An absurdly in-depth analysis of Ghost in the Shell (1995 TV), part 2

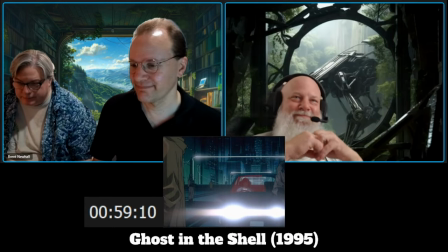can't talk if you're dead yeah fish symbolism
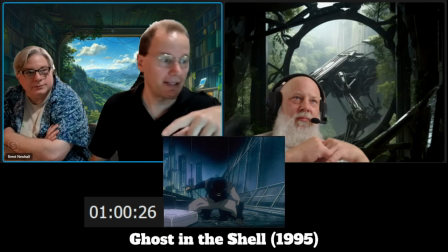and again we see how heavy her body is yeah the fish are there because she's a
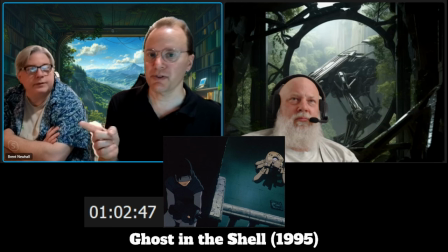pisces i see also note the use of the use of music here right it's not
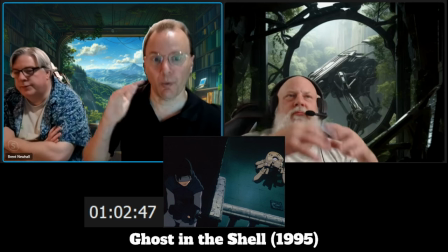pumping action music very low key very quiet cereal yeah so in this shot
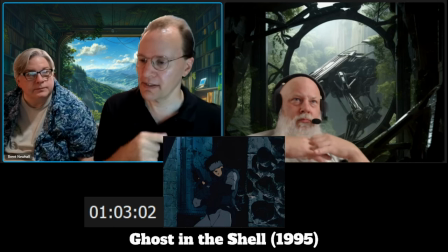um The major is hiding behind this wall that we see is partly chewed up.
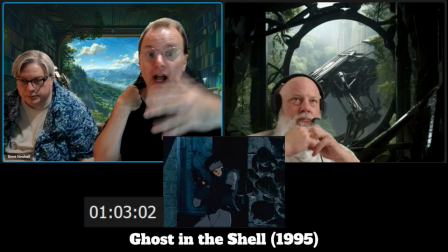It shoots it and chews up more of the wall.
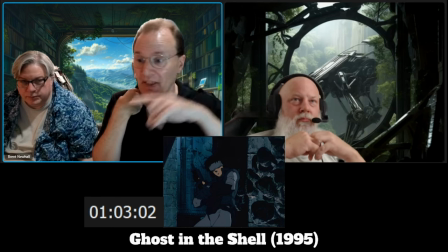But that's a background.
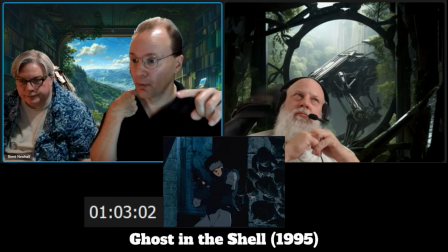After it's chewed it all up, we see a different background.
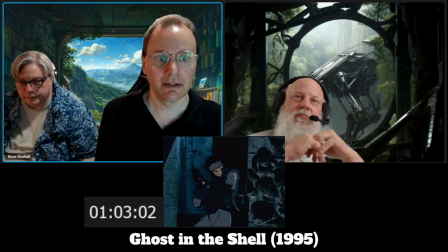How do they do that? Right? You think about that. This is a cell on a background.
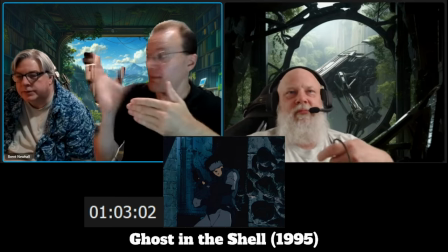Yeah. Suddenly the background is, part of the background is moved. But they did.
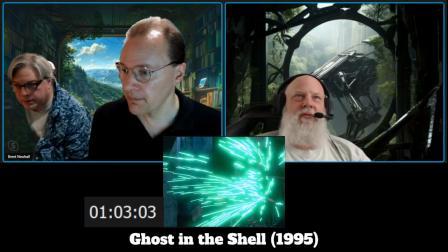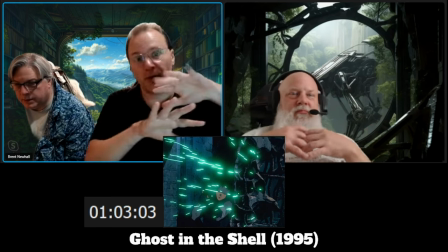Partway through all of those sparks going behind them, they swap backgrounds.
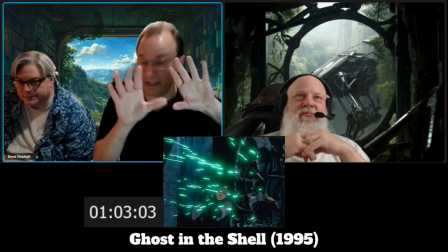So they probably photocopied and painted a new background and just, you know, the left side of that is going to look exactly the same.
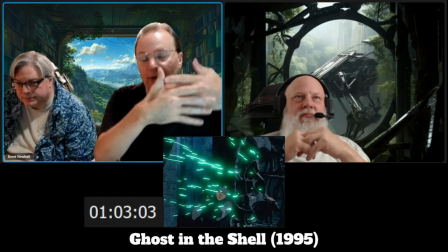So at some point you just swap backgrounds and now you have the new background.
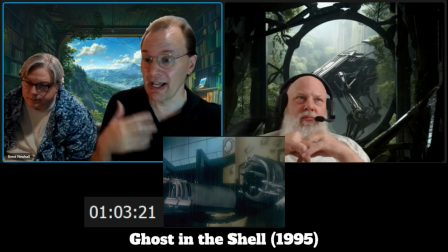And they're showing here, you know, how much damage it's done and how it's just lightly tarnished.
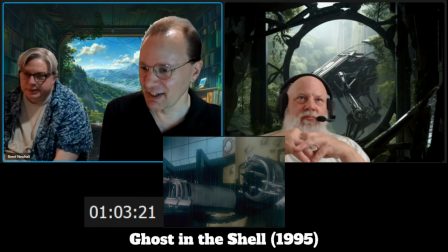Yeah. You know, it's doing fine. Love that scene.
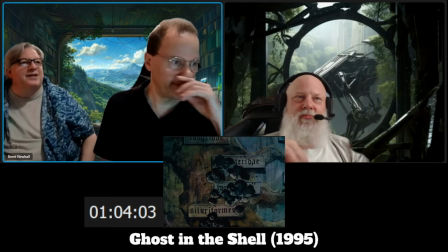Yeah. Very cool shot.
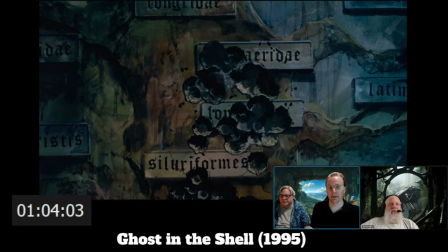The symbolism here is that it is tearing up the chart of evolution. Tree of life. Yeah, literally destroying the history of what life means.
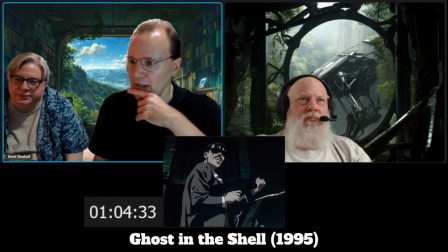Yeah, I think those are the same glasses the other guy had that we saw before. So, providing some kind of visual ability.
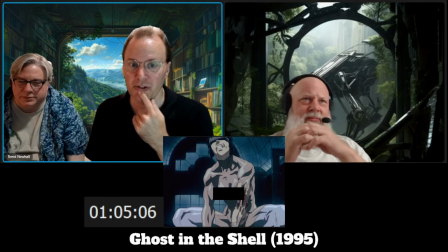And so one of the points here being that she's trying something superhuman, which she can do because she is. Right. Yeah. At a cost, obviously. At a cost.
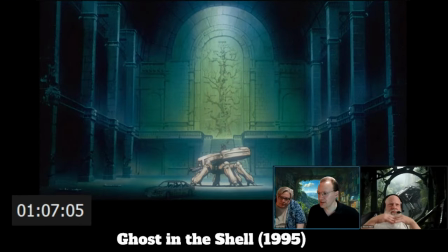Interesting choice of visuals here. We have the destroyed tree of life on top of the dead tank, right, with the major between them, right, they're setting up there on the stairs, presumably.
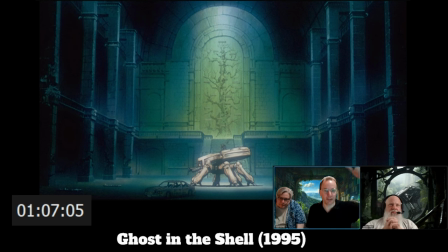So kind of the mediation between the technology and the human is really what we're setting up here.
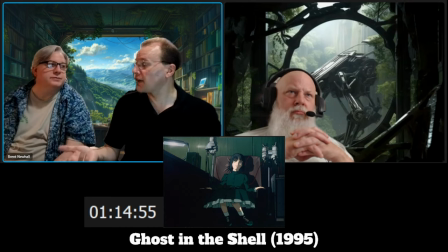So why have such a long shot of that, long zoom in? Because you're presenting the major waking back up. And that, what would you call it, discombobulation as you're kind of coming back awake. There it is. That is Ghost in the Shell. Welcome back. I hope you found that useful. Good news, I figured out the horror anime to watch with Steve. We ended up watching Blood the Last Vampire, which if you haven't seen it, it's about an hour long. It's actually set during Halloween at a Japanese military base, and it's got vampires. So perfect anime horror experience, and pairs nicely with the horror of the world of Ghost in the Shell much of the time. Anyway, that'll do it for today. Thanks for watching. We'll be back next time with our summation of the themes of Ghost in the Shell and until then Watch more anime